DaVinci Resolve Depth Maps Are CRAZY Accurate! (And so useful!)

Another thing that I would do in this case,
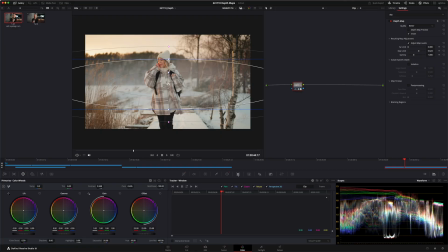(5:52)
this is turning into a fog tutorial um but I would actually track the scene I just want to find a later frame where there is a little bit more to track in the background I want the fog to follow the landscape in the background
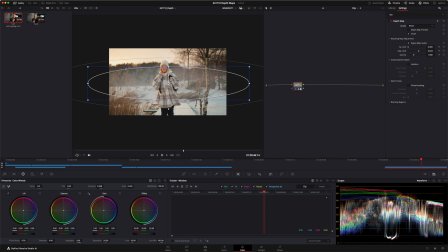(6:09)
as it would in real life I'm just gonna track one frame I'm gonna go into interactive mode I'm gonna delete all the points on her because I don't want the window to be tracked on her I want the window to be tracked on the background let's see if this works or not maybe
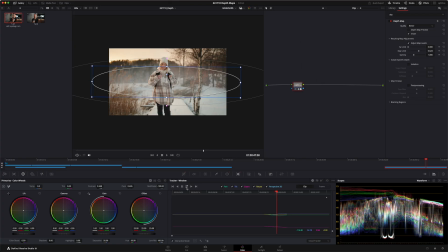(6:36)
it'll work for a bit of the it's
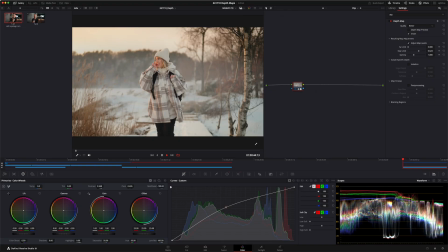(6:41)
not perfect I think you get the idea at least now let me show you what it looks like all right I think that's pretty nice just
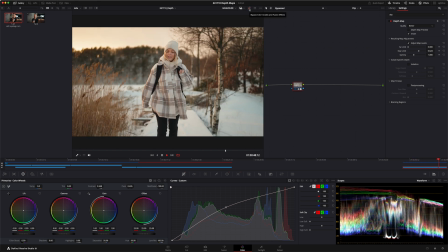(6:54)
turn this off this is without the fog with the fog I think that's pretty nice I think we stayed on the fog for a little bit too long what
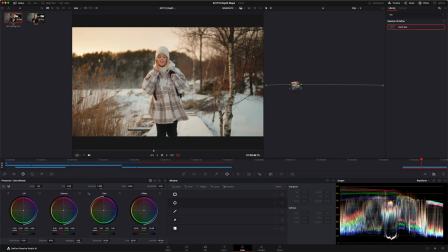(7:11)
else can we do what else can we do now let's just delete everything we did
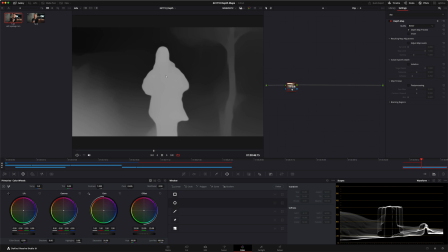(7:16)
with this clip all right the depth map is back on here again just going to adjust this a little bit better so
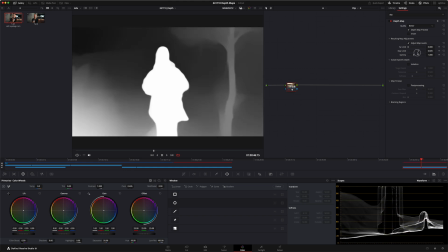(7:26)
our model is definitely being
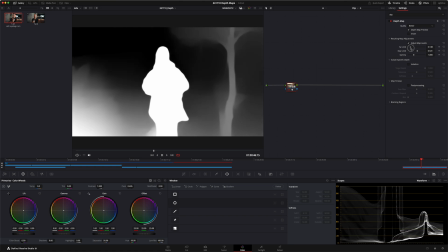(7:33)
affected by the mask. I'm also going to just
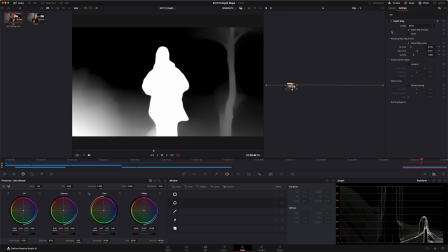(7:41)
the far limit a little bit. There we go. Turn off the preview.
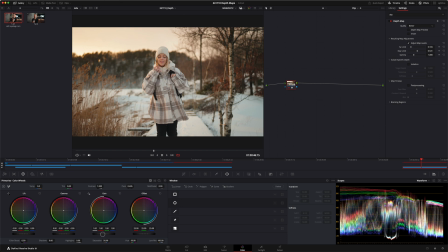(7:47)
Let's just say I wanted to bring up the light, the brightness on our model a little bit in foreground.
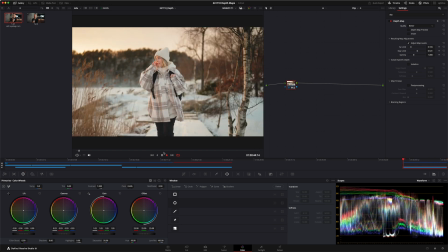(8:04)
That's one way of making her, our model in the foreground, brighter while keeping the background as it was. And not only our model, because since it's a depth map it's going to affect everything on that same on that same distance away from the camera as she's on.
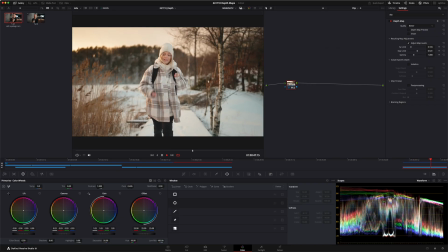(8:19)
So as the tree, as she's next to the tree, it's going to affect the tree,
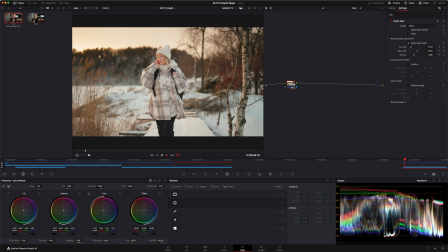(8:25)
but as the tree sort of disappears into the background it's no longer going to be affected by our depth map and our
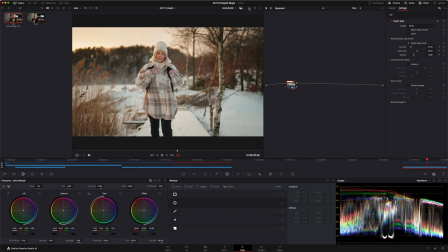(8:34)
adjustments to that depth map as you can see right here I just turn this on and off it's affecting her the reads and the tree if we move a little bit further into the video do the same thing you can see that it's still affecting her and the reads since they're on the
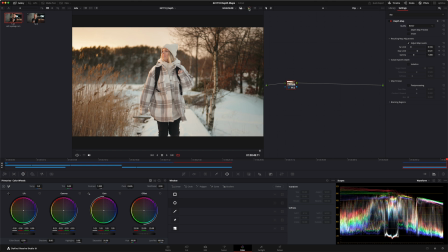(8:51)
same distance away from the camera but the trees on right side right here they're barely affected at all let's say we want to invert this because
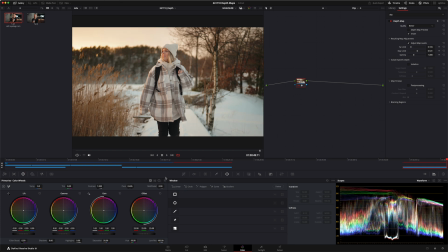(9:04)
we think that the background is a little bit too bright it sort of takes away the focus from our subject a little bit as I said the
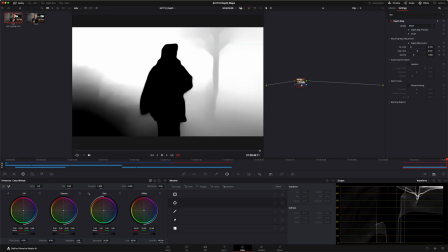(9:19)
mask is inverted whatever is white or gray will be affected by whatever changes we make so
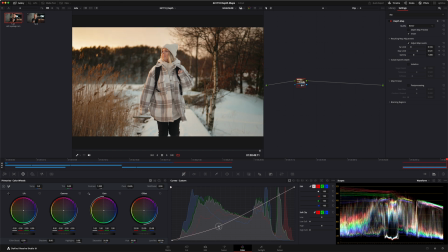(9:26)
I'm just going to use the curves I'm just gonna pull down everything like this as you can see everything around her is a lot darker now she definitely pops a lot more in our video off